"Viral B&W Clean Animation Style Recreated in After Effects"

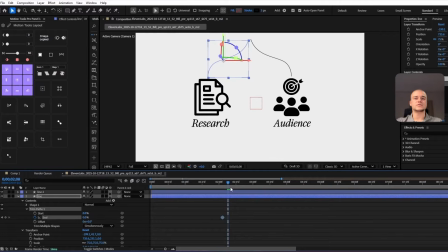[4:07]
They're going to be super thin, only 3 pixels of stroke, okay? And after that, I'm just going to introduce a trim path. So at the beginning, before the camera movement gets introduced, the line won't exist, but it will gradually show up once the camera moves.
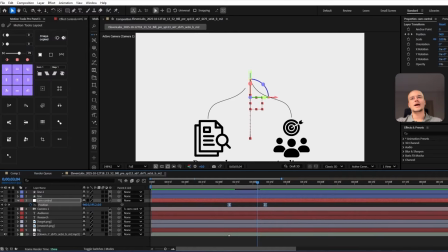[4:22]
So we're going to introduce the trim path right here on the first line, and we're going to introduce the trim path right here on the second line.
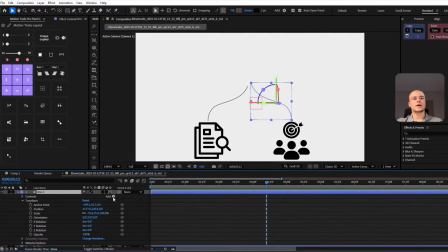[4:31]
I'm just going to paste in the graph values right here, and we're going to do the same thing with the trim path on the second line. Same exact story. Boom, and set it to 100.
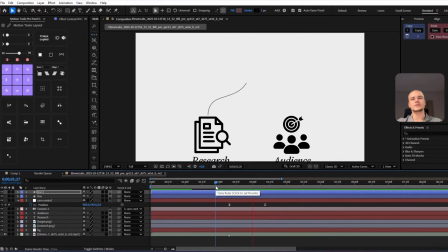[4:43]
Okay, paste in those values, and now it's going to be super smooth. Now,
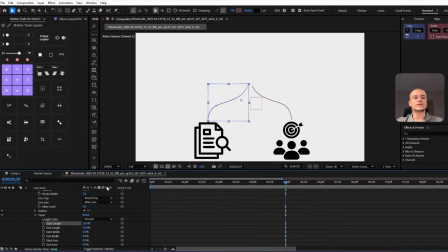[4:48]
one more thing we're going to do in order to make those lines look really aesthetic is we're just going to introduce a bit of taper, and we're going to, set the start length to 20%, and then the end length same story.
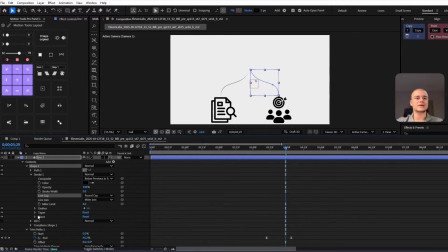[5:00]
And we're going to do the same exact thing for the second line. So round cap, make the start length 20 and the second end length 35%.
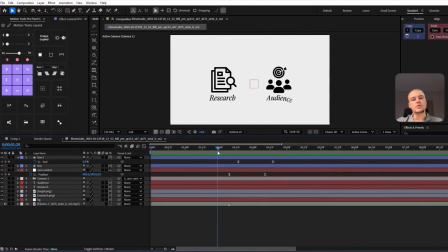[5:11]
That's going to make them really smooth and really thin.
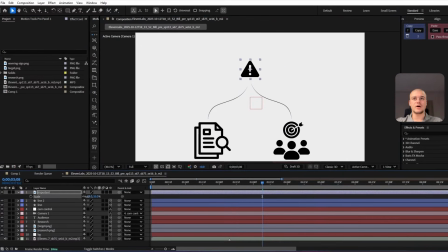[5:15]
Now I'm going to introduce an exclamation mark sign, and it's basically going to symbolize the word important.
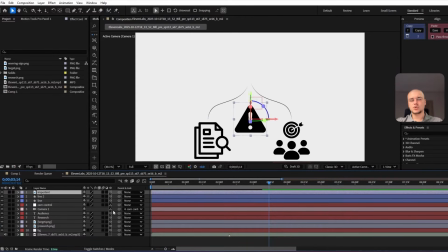[5:21]
So let's make sure that that layer is a 3D object.
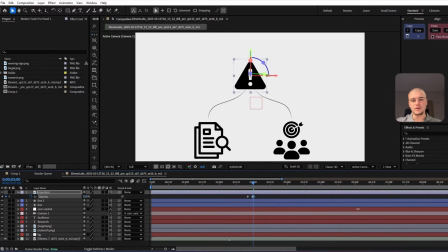[5:25]
Let's bring it up above the words research and audience so that, the lines lead to the icon that symbolizes importance. Now I'm just going to use opacity keyframes in order to create this blinking effect as though it's genuinely important.
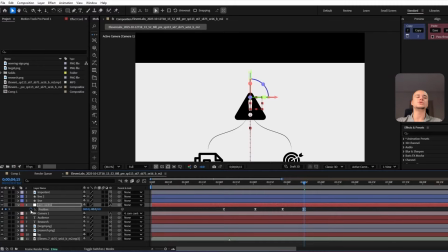[5:40]
And now we're going to introduce camera movement.
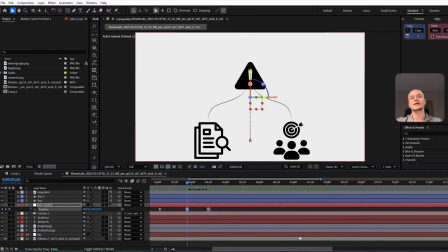[5:43]
So we're going to move the camera up towards that sign, and the same thing needs to happen with the background right here.
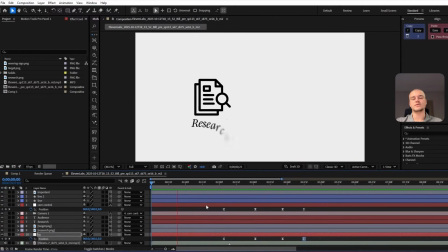[5:50]
So we zoom in, and the background also needs to fill up with that white color. There cannot be any black visible.
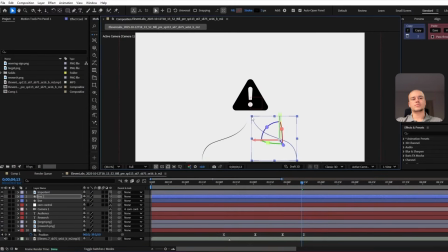[5:57]
Okay. And now let's just bring that important icon up a bit because it's a bit. Now I'm just going to introduce a scaled down animation for the exclamation mark sign right here.
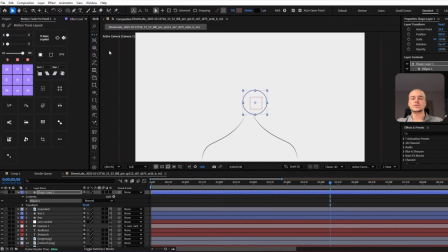[6:09]
Okay. Now I'm just going to use the ellipse tool in order to create a circular object.
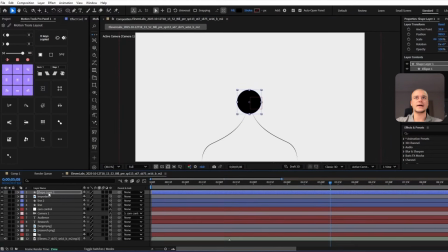[6:14]
It's going to be entirely filled with the color black, and it's going to have no stroke whatsoever. Okay. Now, what we're going to do is I'm just going to make sure that that ellipse is centered.
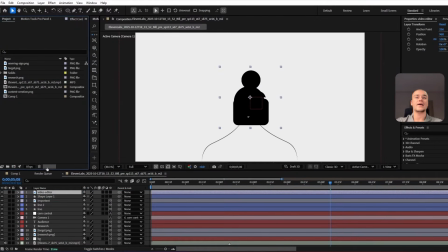[6:24]
On top of that ellipse, I'm going to introduce a video editor icon or a content creator icon.
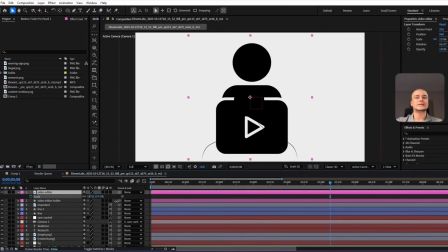[6:30]
I'm just going to label the circle and the content creator icon in the exact same color so that we exactly know which one is which.
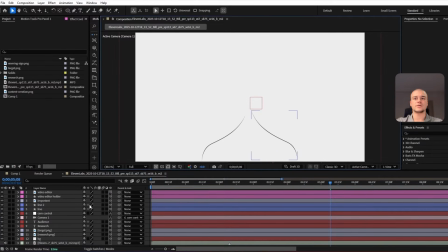[6:39]
And let's make sure that those two objects are 3D. But now, since they're 3D,
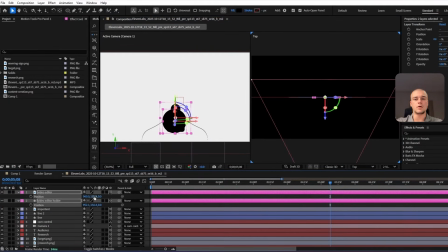[6:44]
they're going to be positioned lower. So we need to bring them up towards the top part of our composition since the camera is adjusted, right?
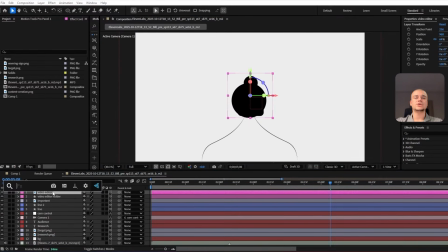[6:52]
And next thing I'm going to do is I'm just going to make sure that the video editor icon is white.
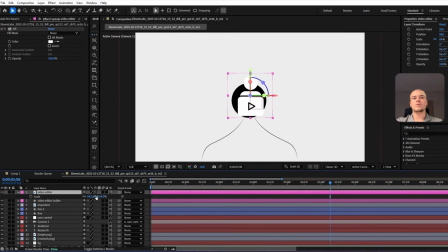[6:58]
So I'm just going to use the fill function. And what we're going to do is now we're just going to center the video editor icon so that it's aligned with the circles in the middle of the circle, right? Scale it up, move it a bit. Okay. Maybe a bit to the left. Okay.
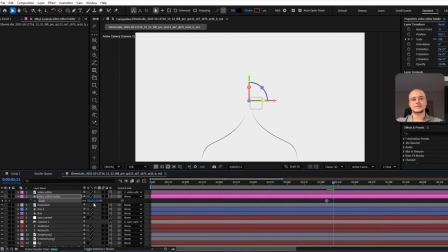[7:15]
Now what we're going to do is we're going to scale it down to 0 and then scale it up so that,
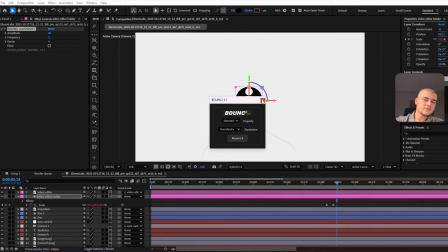[7:24]
the important icon scales down, and then this new icon bounces up so that they sort of swap.
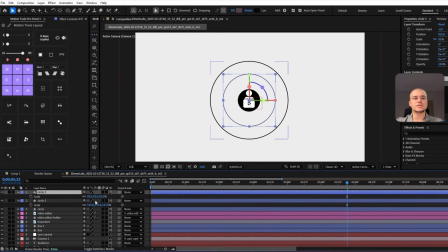[7:32]
Now we're going to create another ellipse, and these are just going to be circles. So we're just going to introduce a bunch of circles, okay?
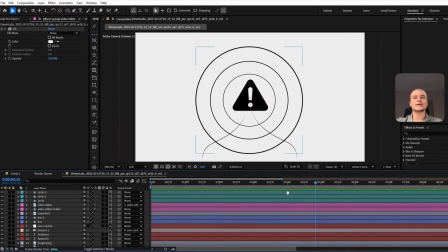[7:39]
And those circles will just function as a network around our video editor right here.
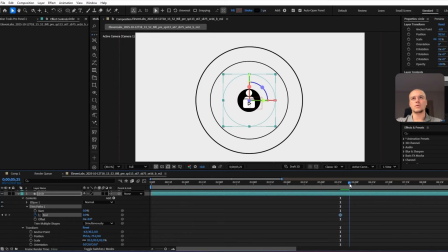[7:46]
So we're just going to introduce trim paths for all of these circles. They have no fill, they just have a stroke.
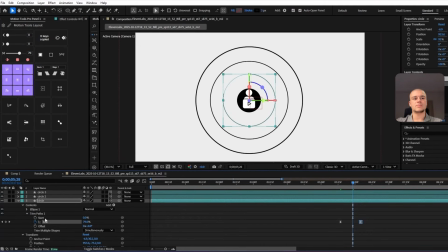[7:53]
So let me just keyframe the trim paths right here. So each circle shows up one after another. Trim path here, and then trim path there. Boom, move them out, adjust them in time.
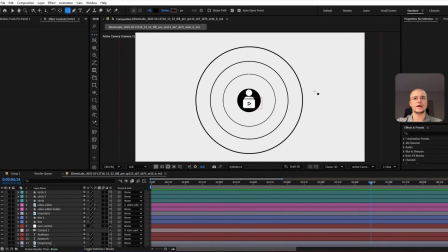[8:07] To attract clients.
Nice. Okay. And now we want to attract clients.
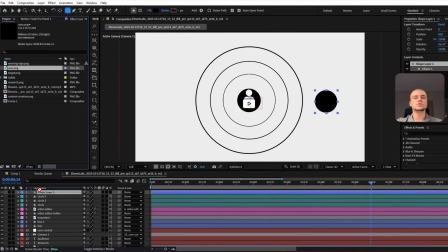[8:12]
So somewhere around in certain areas of that circle,
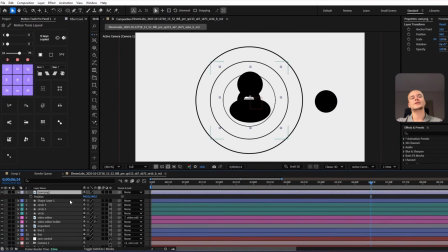[8:17]
of all of these circles, actually, we want to introduce client icons.
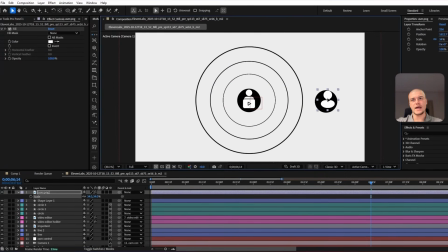[8:22]
So clients, we want to keep them in similar styles, so black and white. Let's just make the icon white and the circle black. And let's just treat this as our sort of pre-composed layer that's going to symbolize client.
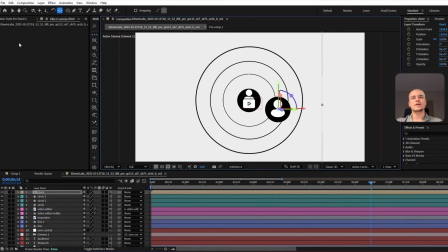[8:36]
Okay. And now we're just going to move it out around these circles randomly. So this client can be positioned right here. Scale them down. Okay.
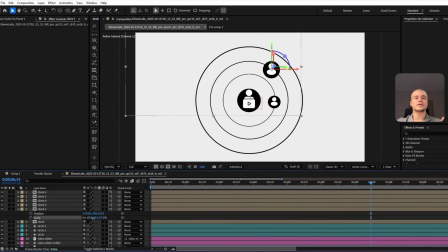[8:47]
Now let's just duplicate this a bunch of times. And let's make sure that clients pop up everywhere in different scales around the circles.
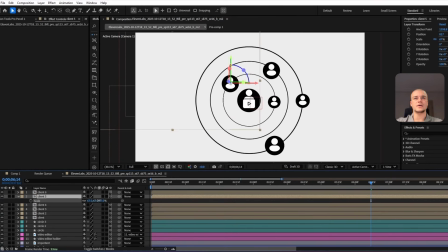[8:56]
So here, right here, right here. Okay.
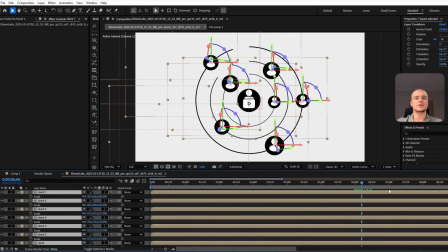[9:01]
And now take a look. But the clients have no animation whatsoever. So we need to make sure that they pop up in that same style.
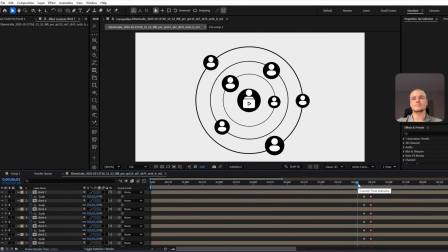[9:10]
And we're going to select those keyframes. We're going to make sure that they bounce up really nicely.
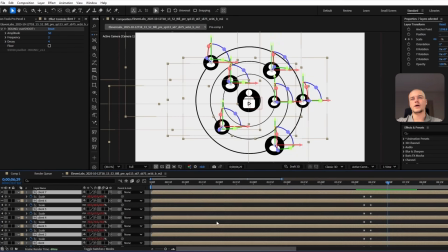[9:15]
So I'm just going to use the bouncer plugin right here. And we're going to apply those bouncer keyframes right here so that it really nicely bounces up.
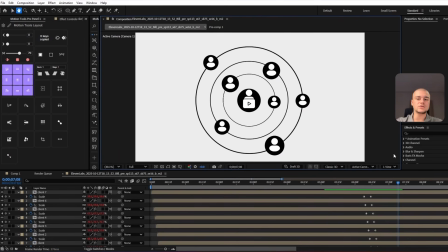[9:23]
We're going to delay those keyframes so that each of them bounces up in a bit of a different time.
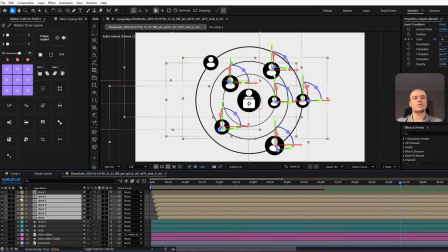[9:28]
And boom, nice. Now, I think we're pretty much done with the client icons.
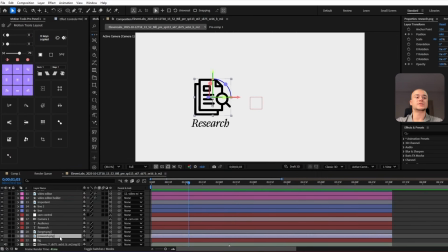[9:33]
Now, what I'm going to do is I'm going to start introducing some shadows.
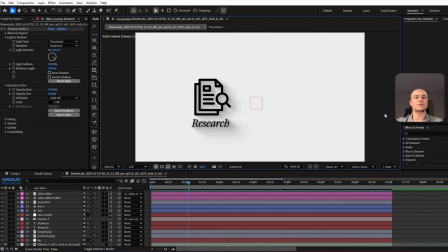[9:37]
So let's introduce a bit of shadow behind the words and the text in order to give that black and white classic style vibe or feel. Okay, that makes it look a bit 3D, if that makes sense. Now, boom.
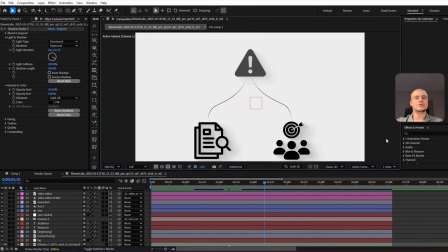[9:53]
Now let's add that shadow to the important icon. Still going to add some depth to it.
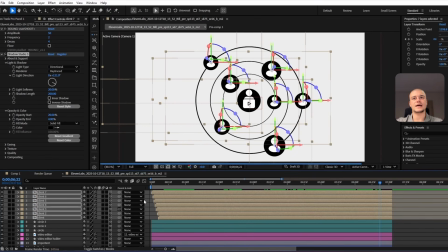[10:00]
And then same story right here. Let's just add it to all the clients and let's add it to the video editor himself.
Research and understanding your target audience is the most important thing for every video editor who wants to attract clients.
And that's exactly how you create this smooth black and white aesthetic animation style. Trust me, it looks really premium and professional despite being quite simple to create in my opinion. Smash that like button if you want more tutorials like these, and make sure to check out this video if it seems potentially interesting or valuable to you. See you in the next one.